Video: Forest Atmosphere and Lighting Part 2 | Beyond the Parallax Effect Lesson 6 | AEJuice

Hey there, my name is Cameron. Welcome to Beyond the Parallax Effect. This is Lesson 6.
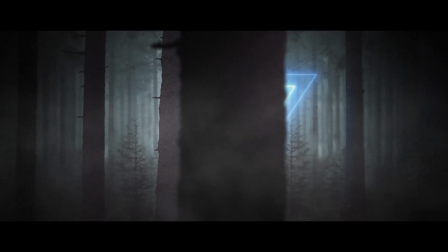7s
In this lesson, we will add atmosphere, lighting, and effects to this forest scene, building upon Lesson 5.
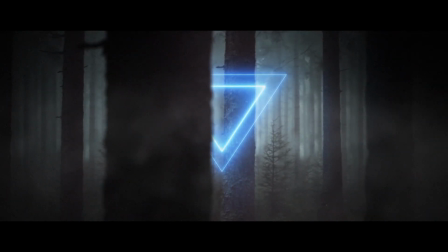16s
We will finish out the scene and create a pro-level parallax scene. So let's dive in and get started.
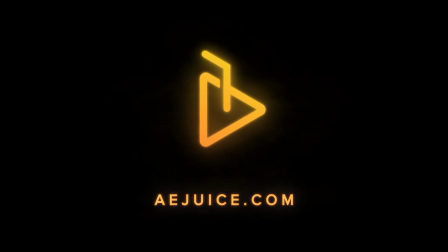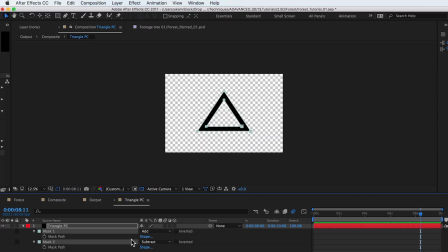33s
Begin by opening up the triangle pre-comp. Set both masks to add.
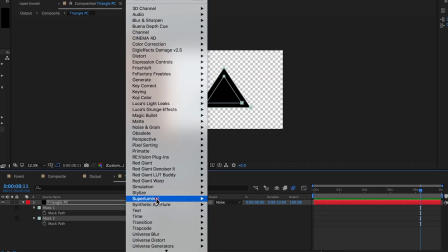40s
Add the effect Video Copilot Saber.
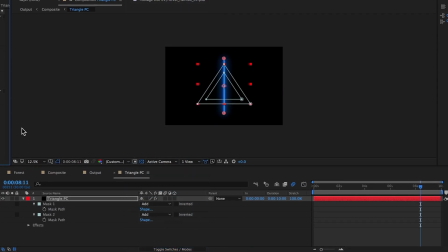44s
This is a really cool free plugin that can be found at videocopilot.net.
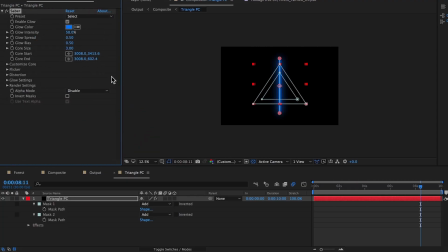50s
If you don't already have the plugin, go to the site and download it. Increase the glow intensity, and under Customize Core, select Layer Masks.
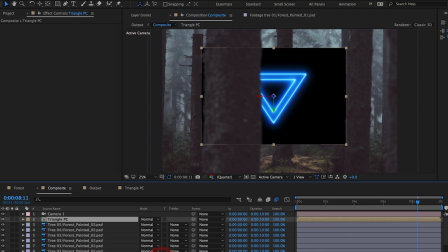63s
Back in the composite comp, set the transfer mode to screen.
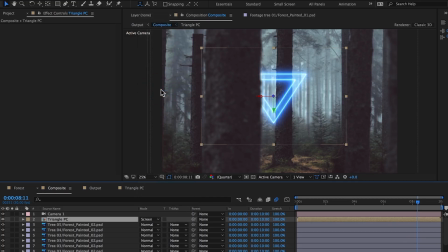68s
The black triangle is now an interesting neon-looking triangle. Select the triangle pre-comp in the timeline and tap T for opacity.
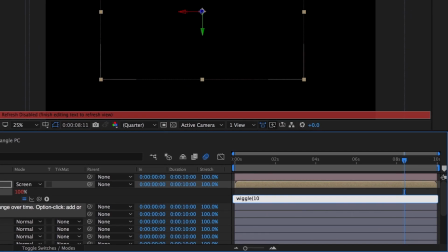79s
Option-click on the opacity stopwatch and write the expression wiggle parentheses 10,
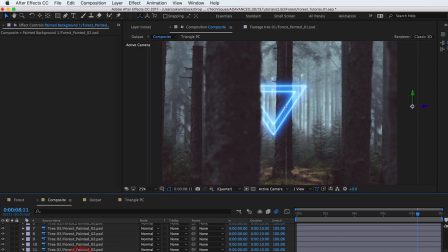88s
25 parentheses. The back plates need to be darkened a bit. Add the effect Color Correction Exposure. Drop the exposure to -0.5.
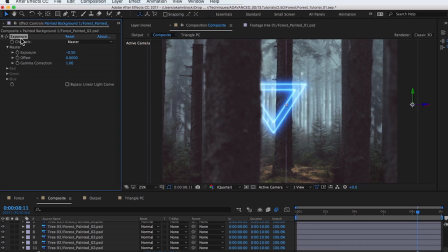103s
This is subtle, but helps. Copy this effect to the second background plate and paste.
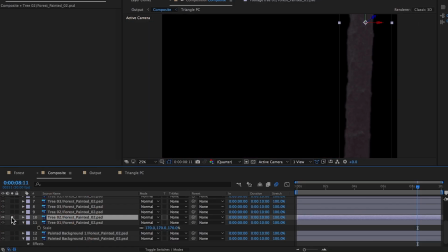112s
This tree feels slightly off-kilter. A quick adjustment of -2 degrees on the Z rotation will help to straighten it up.
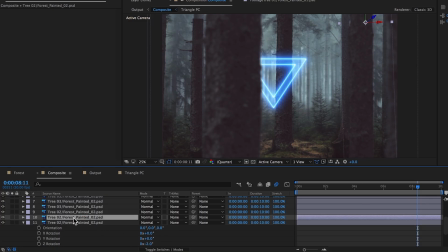121s
A flickering neon triangle would illuminate the nearby trees. Duplicate the tree layer by pressing Command D on the keyboard.
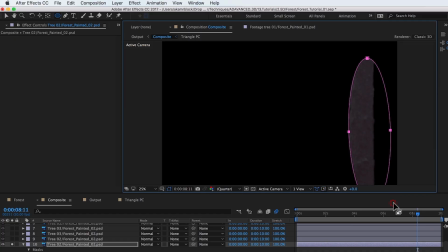129s
Add an ellipse mask to the duplicated tree layer where the flickering light would hit.
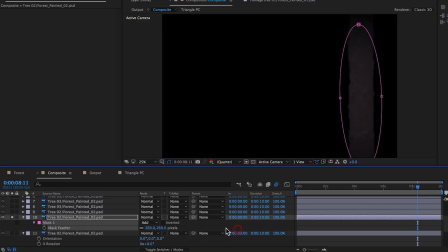136s
Increase the feather. Adding the tritone effect found under Color Correction will bring
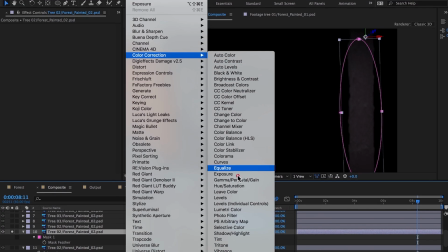142s
the tree's gray values to a blue similar to the neon triangle.
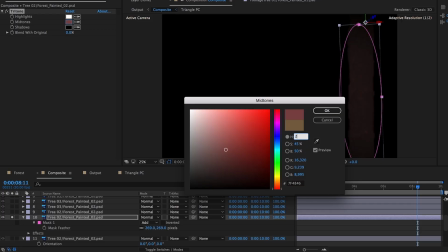148s
Adjust the midtones so that they are close in blue to the blue triangles.
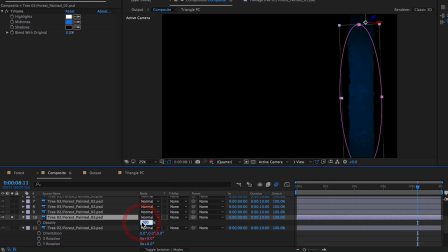155s
The opacity should be dropped, and the transfer mode set to add. The tree illumination should have the same flickering effect applied to mimic the flickering neon triangle.
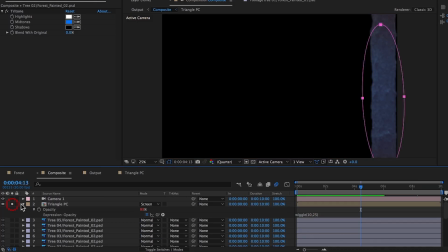173s
Reposition the mask so that just the side of the tree is being illuminated by the triangle.
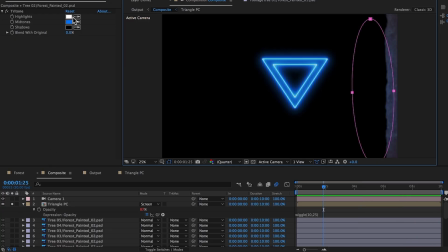192s
This effect is working, but the whites need a slight amount of blue added.
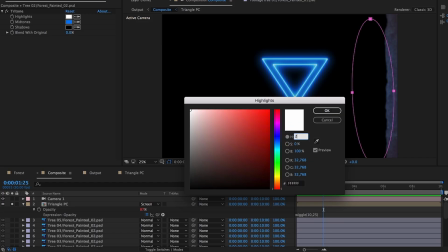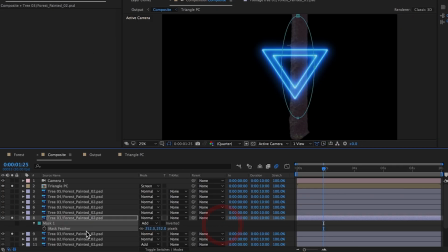210s
Begin to duplicate trees, mask, feather, tint, and add opacity flicker.
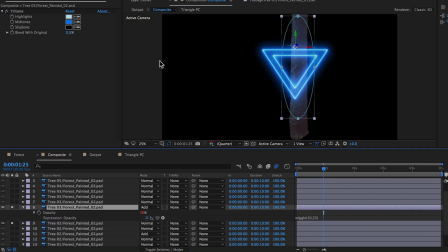221s
Repeat until the surrounding trees all have the same look applied.